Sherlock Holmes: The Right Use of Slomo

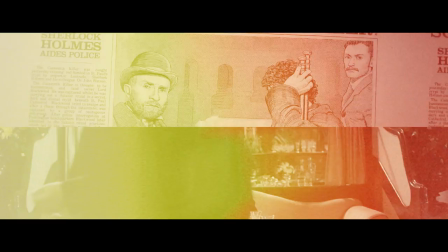Guy Ritchie's Sherlock Holmes films are some of my favorite.
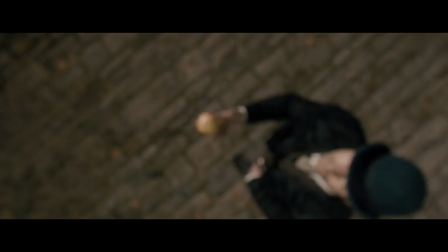They're very unique and stylistic, and there's one aspect of these two films that I really enjoy even though I don't usually enjoy it in other films.
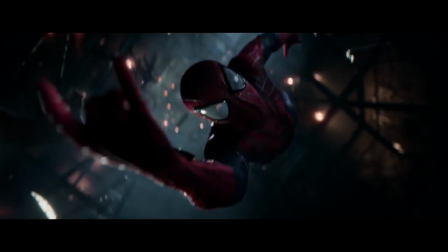That would be their use of slow motion.
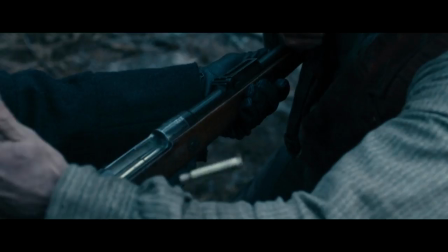In cinema, it can be very easy for slow-mo to turn into a cheap gimmick, but the Sherlock films seem to use it in such a way that flawlessly blends style and function.
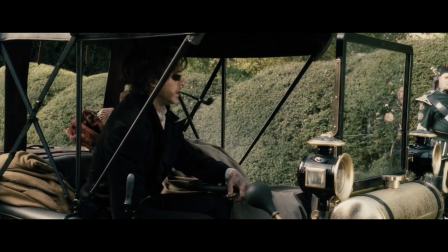One of the main reasons why the slow-mo works so well in these films is because it heavily compliments Sherlock's character.
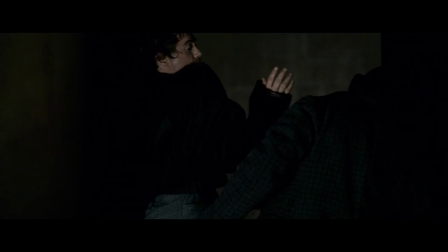He's a brilliant detective. He's able to observe minor details and formulate strategies in what seems like a lot of time to the audience, but in the film has only been a few seconds.
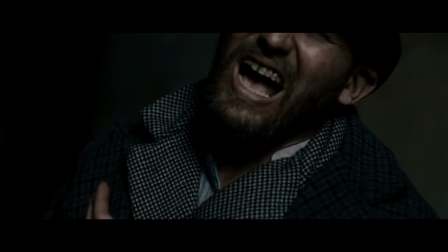During these moments when Sherlock is taking in his surroundings and planning his next moves, there is often a narration explaining his action and the consequence it is going to have.
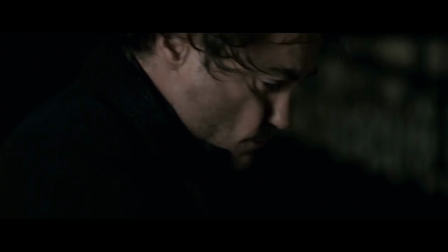Then he executes the plan in real time.
Finally, dragging left leg, fist to patella.
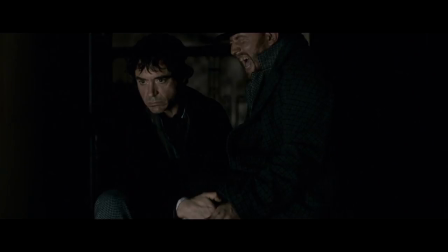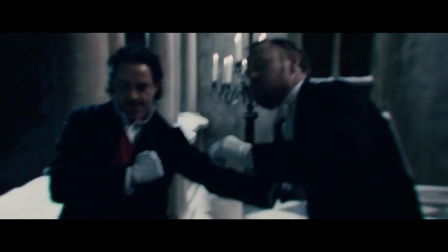This use of slow-mo fits perfectly for the unique fighting style of these films. Sherlock is very precise in knowing how he is going to strike his opponent.
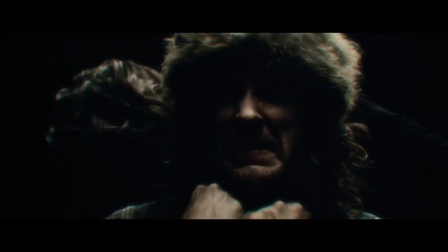His movements blend between slow and fast, which gives it a very fluid motion, and it also looks really cool.
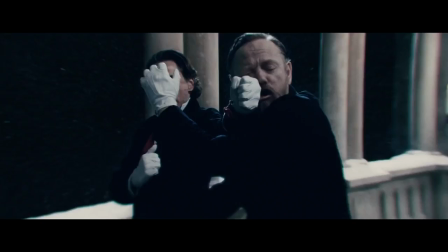Slow-mo is also used to highlight a battle of wits,
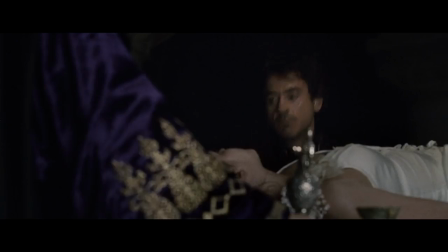which can sometimes reveal to the audience that the enemy is about to use a deceptive attack.
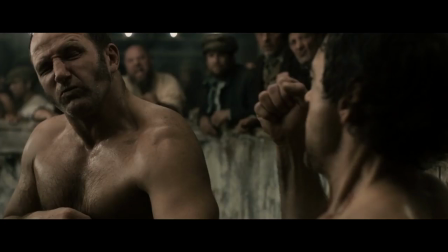Ultimately, the way the slow-mo affects the fighting is that it makes Sherlock look really clever while also providing a gritty sense of realism.
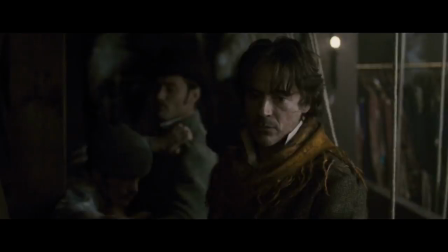Although the fighting is the most noticeable use of slow-mo in these films, there are also other instances of it that are highly complementary to the film's style as well.
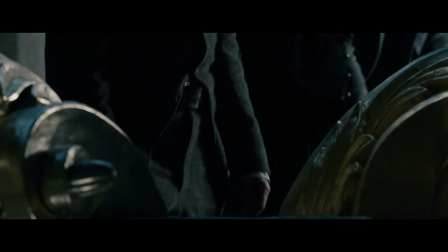It's used when Sherlock and Watson are taking in very small details to try to piece something together,
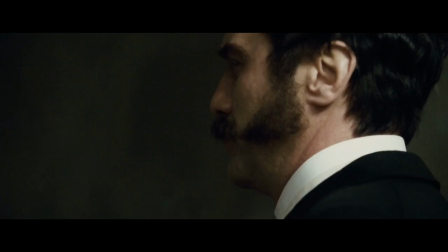whether it be how a gunman made a shot from 650 yards away or which Each ambassador at a peace
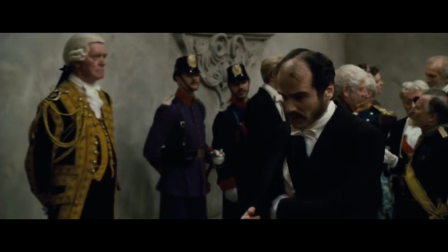gathering looks like he's had reconstructed face surgery and is actually there to assassinate a prime minister.
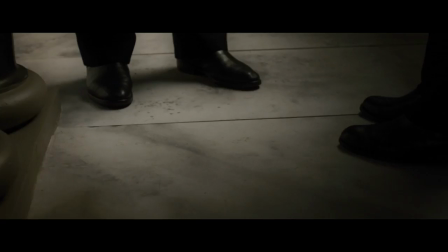This use of slow-mo gives a very clear focus to what Sherlock or Watson are deducing, and in certain cases, it also provides an elevated tension to the scene.
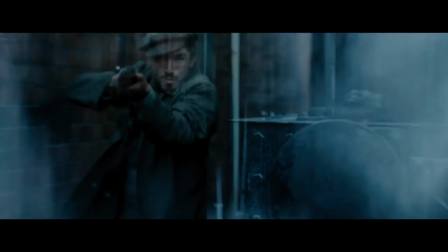Slow-mo is also used when they are recalling an event that happened earlier in the film, and these moments happen a lot.
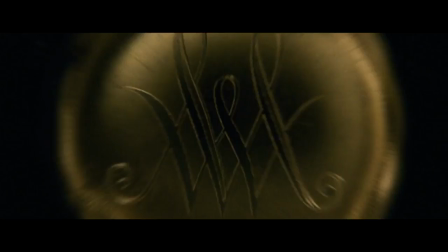It's a very effective way of providing a closer look at something that the audience has already witnessed, but now has a new significance in the film.
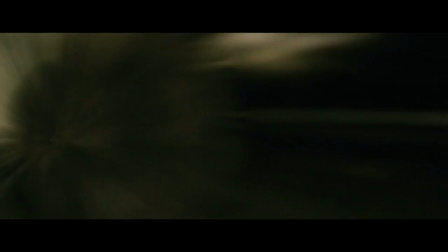This is a common trope of mystery or detective stories, but it doesn't feel forced in these movies, and I appreciate that.
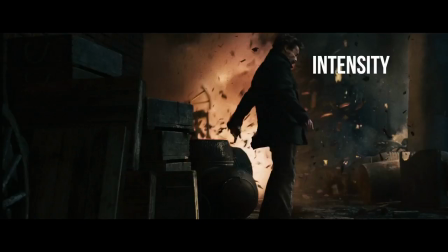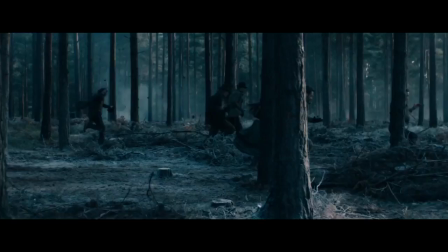Another way slow-mo is used is to give climactic scenes more gravitas or intensity. The slow-mo really helps to focus the energy of the scene,
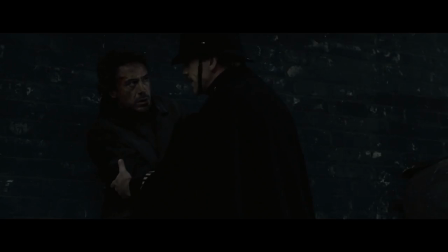and is usually accompanied with soft music and muffled sound design as to give the effect of Sherlock drowning out the danger to focus on navigating the situation rather than panicking,
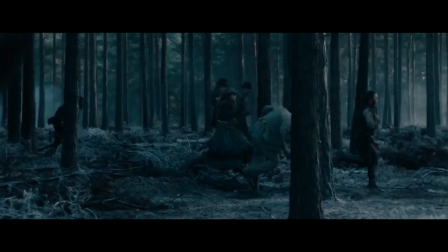or it's simply used to show that Sherlock is disoriented.
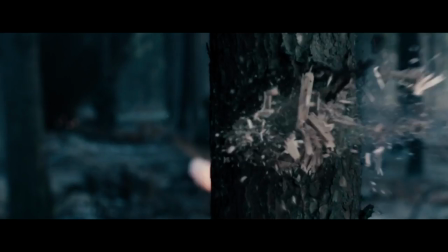Anyway, if there's anything that I want a filmmaker to get out of this video, it's that if you decide to use an effect like slow-mo, make sure that it's actually bettering your story.
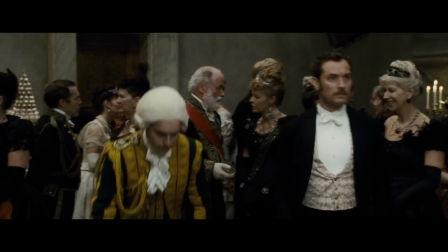Think about how and why it's being used, and make sure that it's being utilized as a storytelling tool and not a toy.
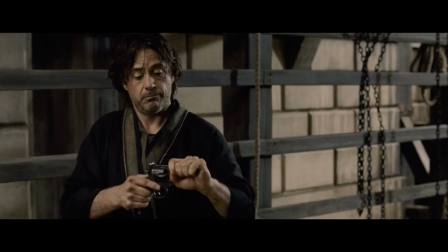Sherlock Holmes is a difficult character to accurately capture, and these films do an excellent job of portraying such an icon in the realm of storytelling.
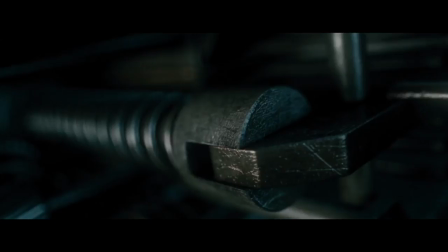Although the slow motion is a small tool used to stylize the film and provide clarity, it really aids the story in a great way.
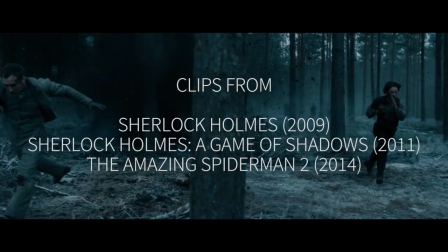Thank you for watching. If you enjoyed this video, please leave a like. It simply tells me what kind of videos I should be making versus what kind of videos I shouldn't bother making.
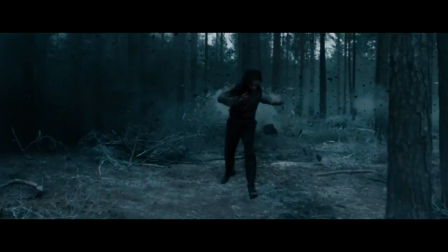Also, if you have any thoughts, questions, or suggestions, feel free to leave them in the comments below and I will do my best to answer them.
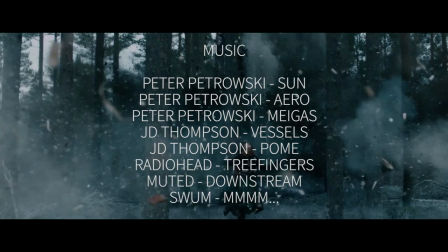Since my last video, I have quit my job, left home, and started interning for a film company as an editor.
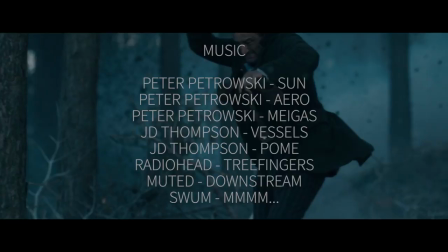Now, before you think that's some sort of success story or something, I had been planning to do that for quite some time.
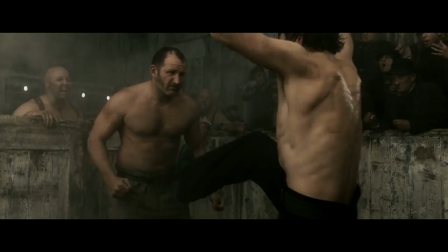This means one of two things.